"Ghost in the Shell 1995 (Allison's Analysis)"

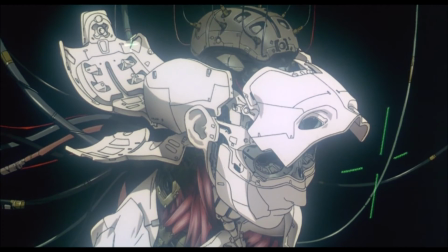Meaning this film is trying to say that the mind is, in fact,
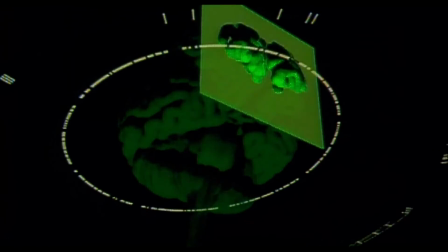a mere phenomenon of the physical reality in which we inhabit, and not something inexplicable or immaterial.
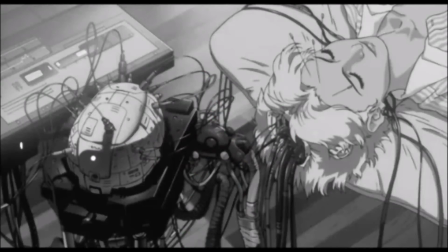I think this is plainly shown in the examples of the ghost-hacked individuals. Merely by rearranging the data in their cyberbrains, they can have one identity erased and be given an entirely new one.
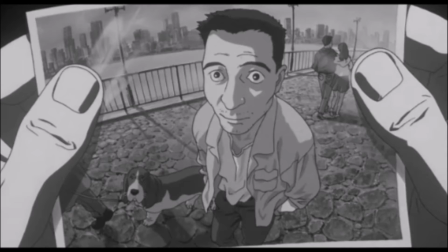After the garbage man is told that he may never recover who he was,
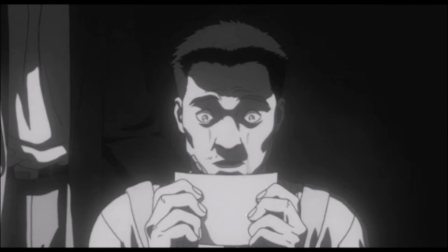and he may even experience some residual false memories, Motoko glares on through the glass.
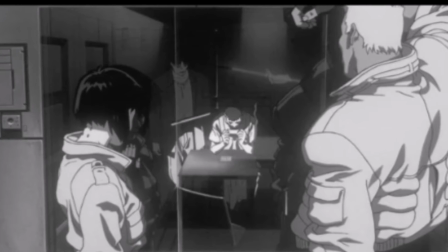Bateau states that even simulated experiences and dreams exist as
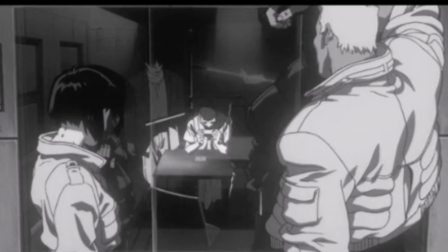information and are simultaneously reality and fantasy.
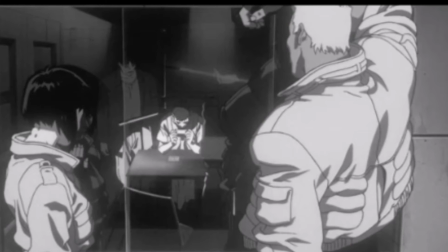In other words, Bateau is saying that the reality we perceive is really just information which is subject to change.
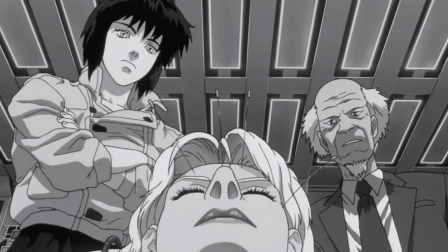This, by extension, applies to the mind itself,
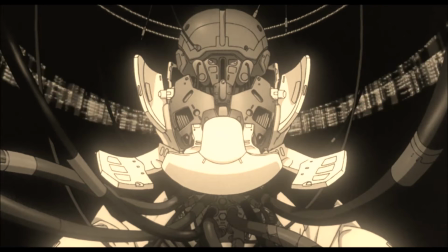because our mind or consciousness really is just the aggregation of our experiences and perceived reality.
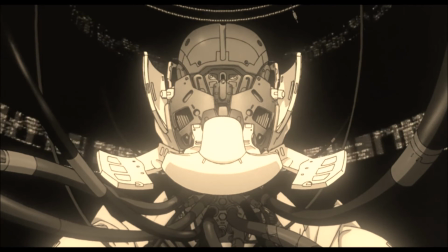And if those can be changed entirely by manipulating the data, then yes,
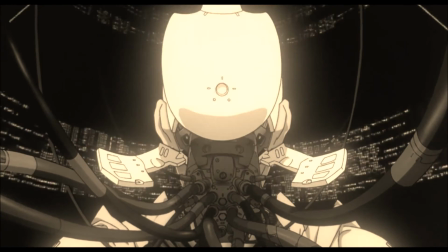the mind isn't some sort of immaterial thing, but part of our physical world.
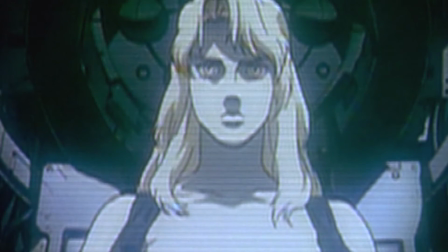I think Ghost in the Shell also expresses this in how the Puppet Master program
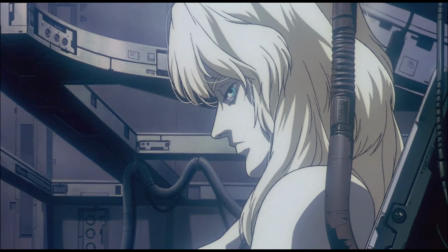was just meant to mine data from all over the net and spontaneously became conscious.
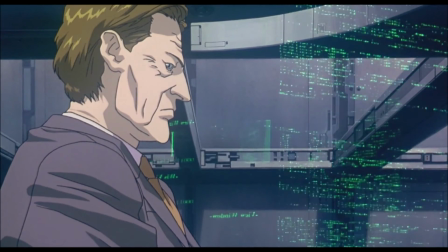It wasn't even an actual AI program meant to simulate consciousness.
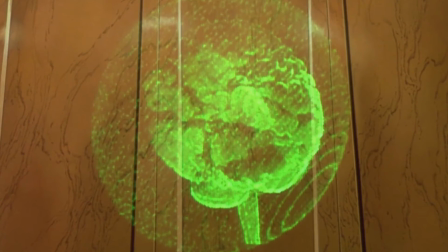Even when they examine the body he eventually inhabits, we see that there is evidence of an actual ghost in his entirely cybernetic brain.
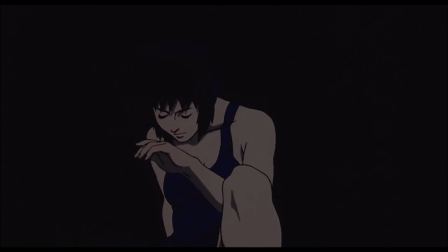This mind-body dilemma is much of the conflict that our main character, Major Motoko Kusanagi, struggles with.
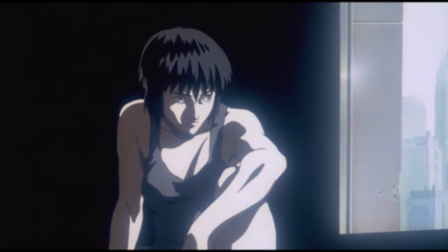She is pondering her own mind and whether or not it is synthetic, like the memories of the garbage man or the supposed ghost observed in the puppet master.
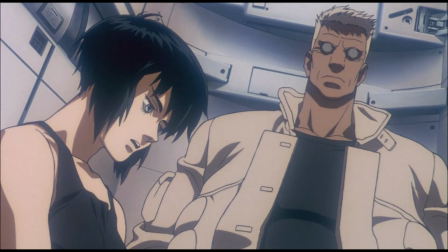She plainly states her anxiety to Bateau that she has no way of knowing for sure if she actually has a human mind at all,
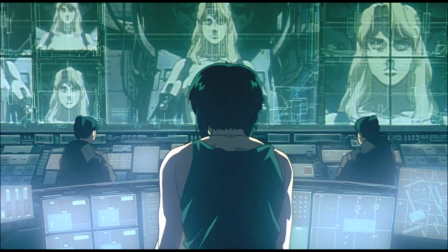or if her brain is really a reprogrammed brain of someone who has died.
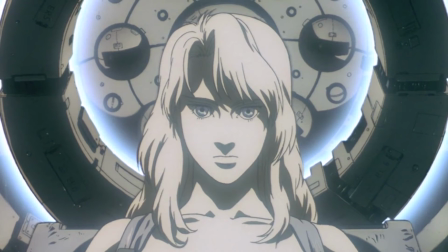The final theme is humanity, and what qualifies someone as human.
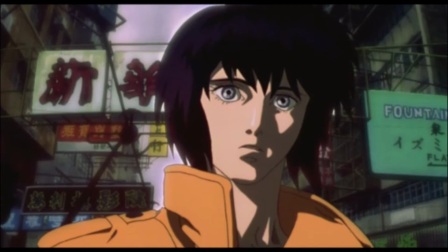This theme is explored through Major Motoko as she questions and comes to terms with where she,
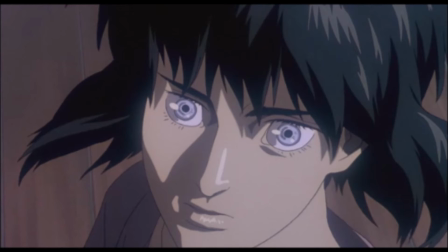as a cyborg, really fits in human society. Motoko is not quite human in a typical sense.
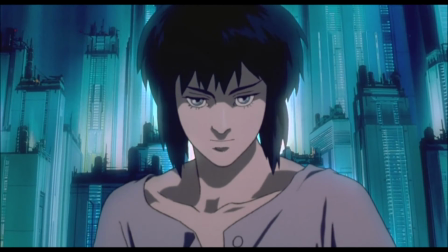She seems very cold and practical. She's completely casual and comfortable with her nudity.
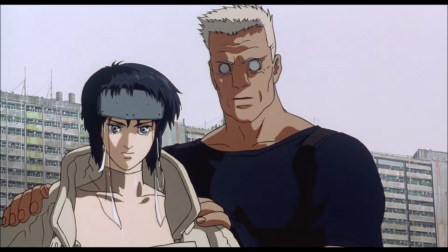Bateau is constantly trying to cover her up or turning away from her nudity.
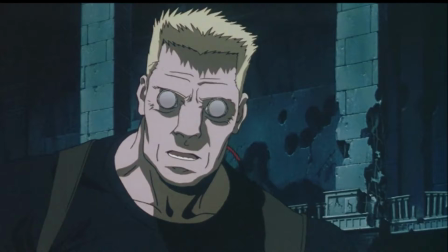Bateau treats her more human than she treats herself. He even may have feelings for her, which she either is unaware of or ignores.
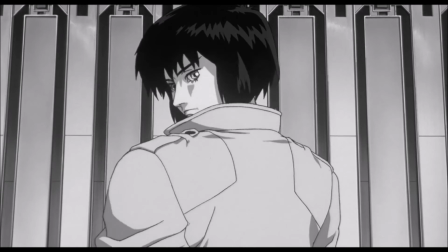She first appears to contemplate these things when the interpreter woman is being ghost-tagged.
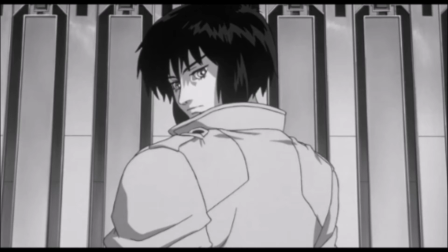She takes a long look back, probably seeing herself in the woman.
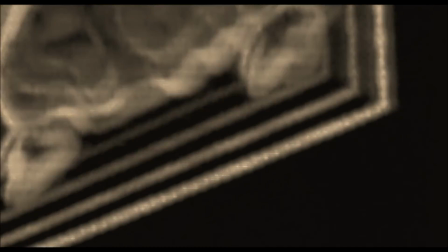We see little explosions in her brain scan as her mind is being broken by the virus.
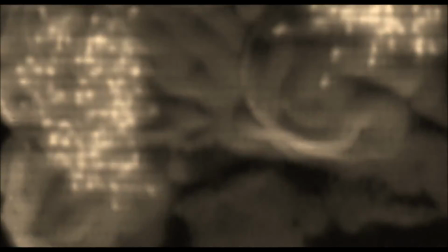This is symbolism for the idea that our identities are mere data susceptible to change or destruction.
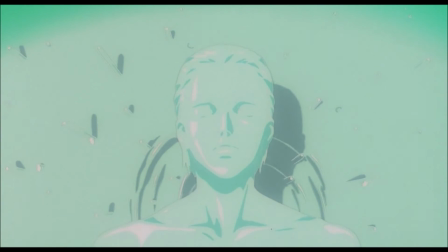Motoko is probably thinking the same thing, and as I said, putting herself in that position and wondering if this has already happened to her.
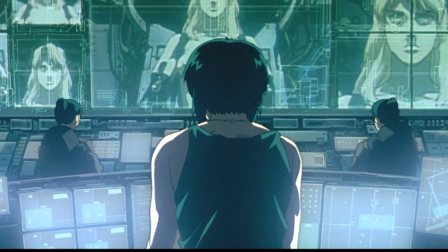This doubt of the validity of her own identity is what motivates her to seek out the puppet master.
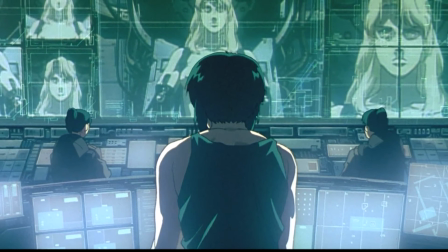She originally felt empathy for his ghost-hacked victims.
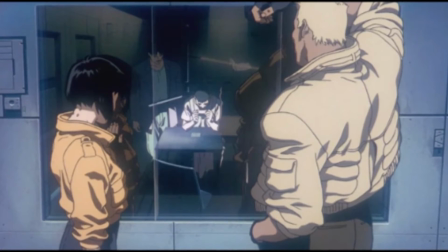Later, as the garbage man is being interrogated, there is some strong visual symbolism for the inner dilemma of the Major.
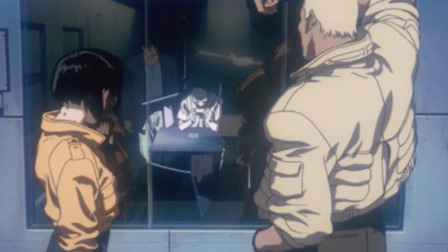She stares intently through the glass. All the while, we see both her and her reflection.
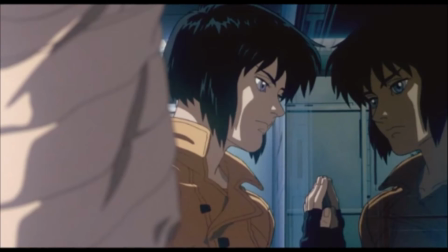Her reflection is slightly off in color,
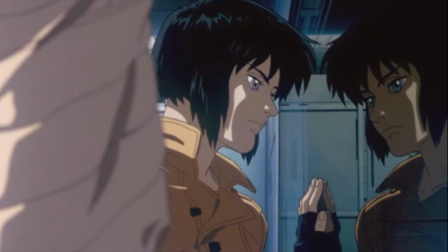as reference to the Bible quote we hear in the next scene about seeing through a glass darkly, but then seeing face to face.
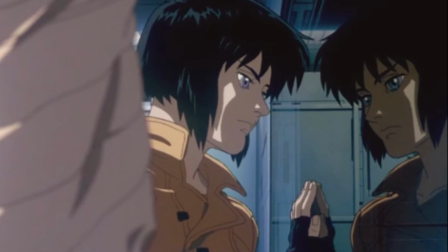The visual dualism is a reference to the mind-body dualism.
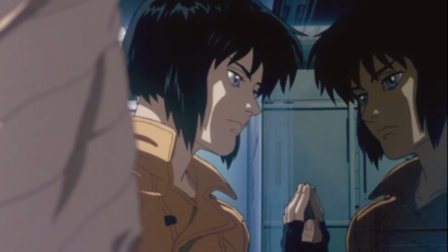She is having her own mind-body problem as she wonders if her mind is genuine or a fabrication.